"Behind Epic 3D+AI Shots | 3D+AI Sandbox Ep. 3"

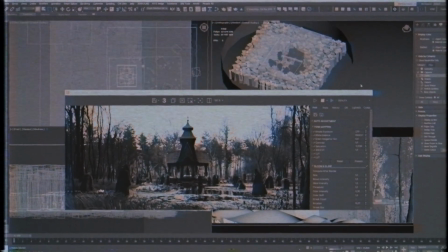(0:00)
That's kind of interesting that without this one box, all the hard work that we have done so far was for nothing. What's up everyone, awesome to see you back. Today we are breaking down both of our establishment shots.
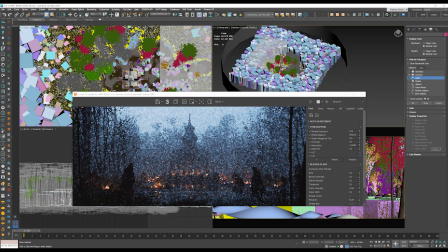(0:11)
This one and that one. We'll dive into 3D lighting, share some obscure tricks and sprinkle in some hidden compositional tips along the way. It's a pretty sweet lesson if you wanna level up your technical game and improve your artistic eye a bit. Yeah, let's start with the cacti project.
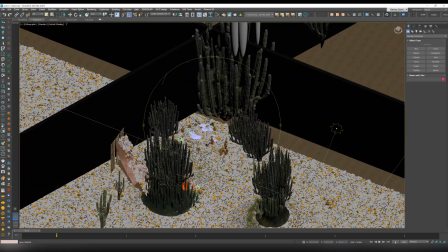(0:30)
This is how the final scene looks like. All the geometry is here. Everything is positioned to work within the camera view.
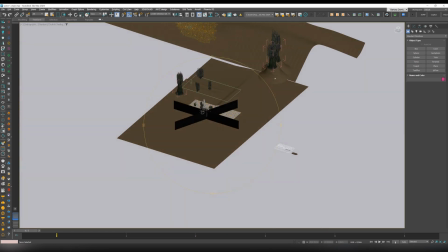(0:37)
That's how we usually work, even in our commercial projects. But if we zoom out, you'll notice a lot of different, seemingly pointless things.
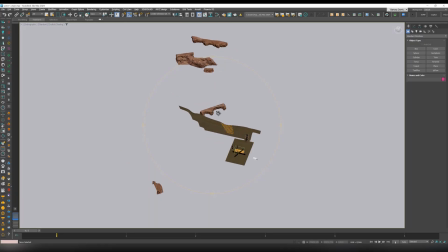(0:45)
But don't worry, it will make sense pretty soon.
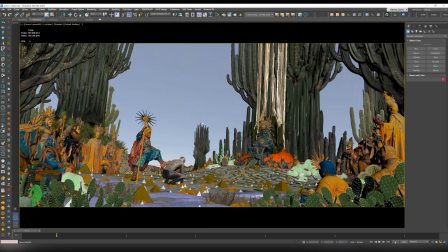(0:48)
I'll go through the scene first and then we'll jump into interactive, so you can see what each piece of the puzzle actually does.
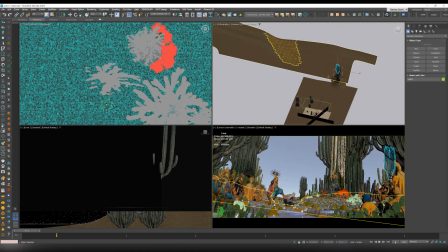(0:55)
As you can see, the scene extends far into the background. We have some mountains in the far back.
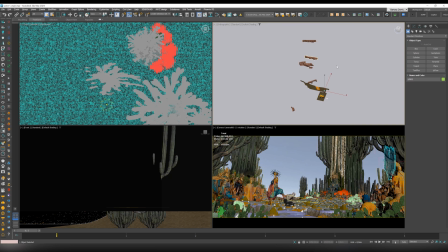(1:01)
The reason for that is the aerial perspective, because those distant mountains will fade away and create a natural sense of depth and space.
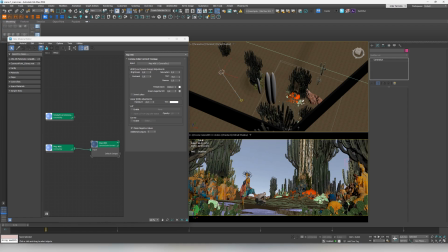(1:11)
When it comes to lighting we use the native Corona sun and sky system. As you can see we have the sun shining from the side and strongly from above. For context this is where our action takes place. The settings are quite typical, we have the intensity set to 0.5 and the size to 1.
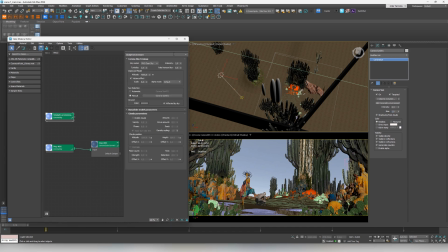(1:30)
Alongside Corona Sun, we have the Corona Sky, intensity at 1, that's also pretty standard, and perhaps one non-standard thing is increasing the altitude. It's actually a nice trick to increase the sky saturation.
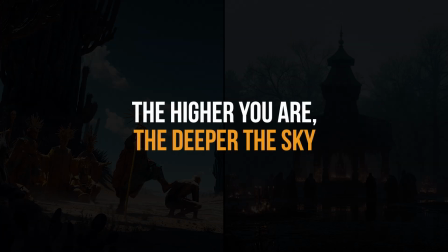(1:43)
The idea is that the higher we are on Earth, the higher we are in mountains, the deeper and more saturated the color of the sky. That's just how it works, you know, so the next time you change the altitude, you at least know why that's the case.
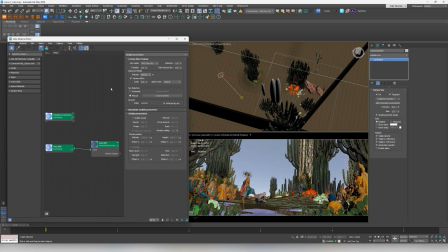(1:56)
We also use the Corona Volume Effect, it's not full volumetrics, it's basically a slight color overlay. It works really fast and it's enough to make our aerial perspective real. In addition, we have a copy of Corona Sky, we keep the same settings but add procedural clouds here.
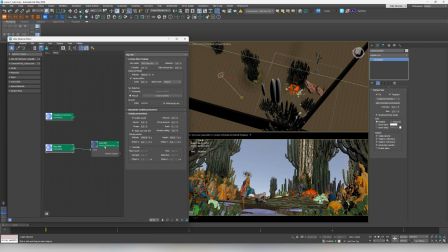(2:13)
Eventually we plug it into color correct and that goes to the direct visibility slot, meaning one Corona Sky is used for illumination and this one is directly visible in the rendering. The original one is usually a bit overexposed, so we lower the exposure and counter the hue to have a nice blue memory color of the sky.
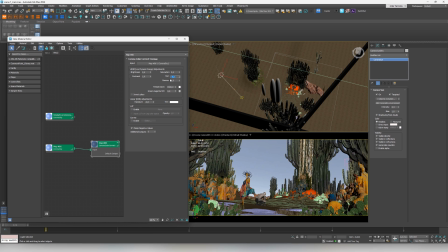(2:33)
You'll see it in just a moment when we click render, but first a few more words about our scene.
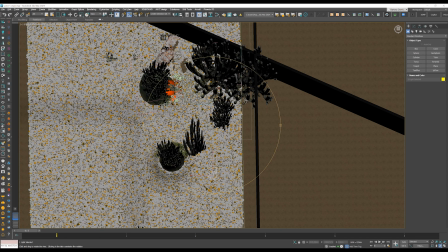(2:38)
Next up we have those huge boxes, and they're kind of interesting.
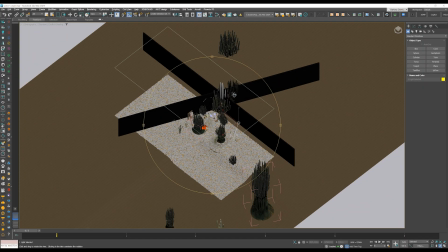(2:43)
There's actually some hidden logic behind them, but I'll elaborate on it in the interactive mode.
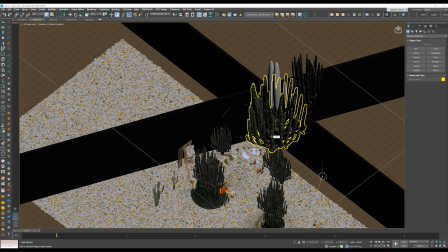(2:48)
Another thing you might have also noticed are some cacti floating in the air.
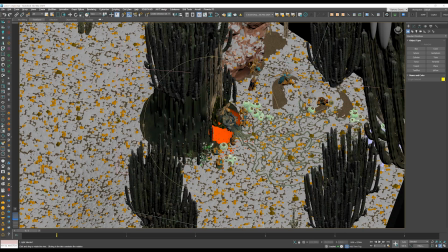(2:53)
A few of them are actually visible in the final rendering and they are there to frame the composition, but others are placed outside the shot.
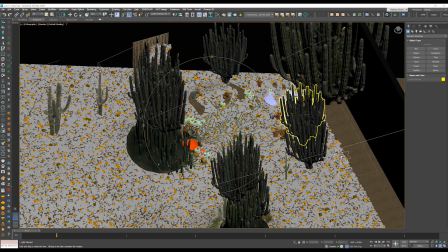(3:02)
And the reason for that is just to cast shadows, just where we need them. So yeah, let's jump into interactive and see that in action.
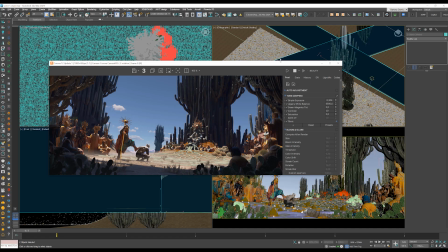(3:10)
We are in the interactive right now. This is how our raw rendering looks like.
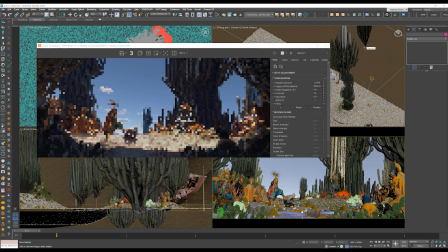(3:15)
Now let's start with hiding those boxes. Fast forward, boxes are no longer visible. But interestingly, the shadow is still here. The only change is that the shadow became a bit brighter. So fun fact, those boxes don't cast shadows. But they actually control how deep the shadows are.
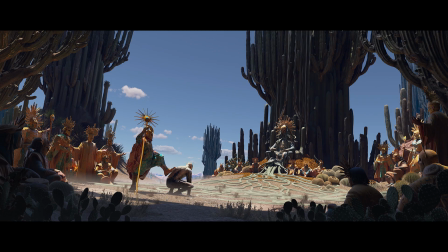(3:34)
First of all, they block skylight coming from the back. That's obvious, you know. But they have another hidden feature as well. In the final scene, they had black material and the result looks like this. But if we change their material to super white, the foreground will look like this.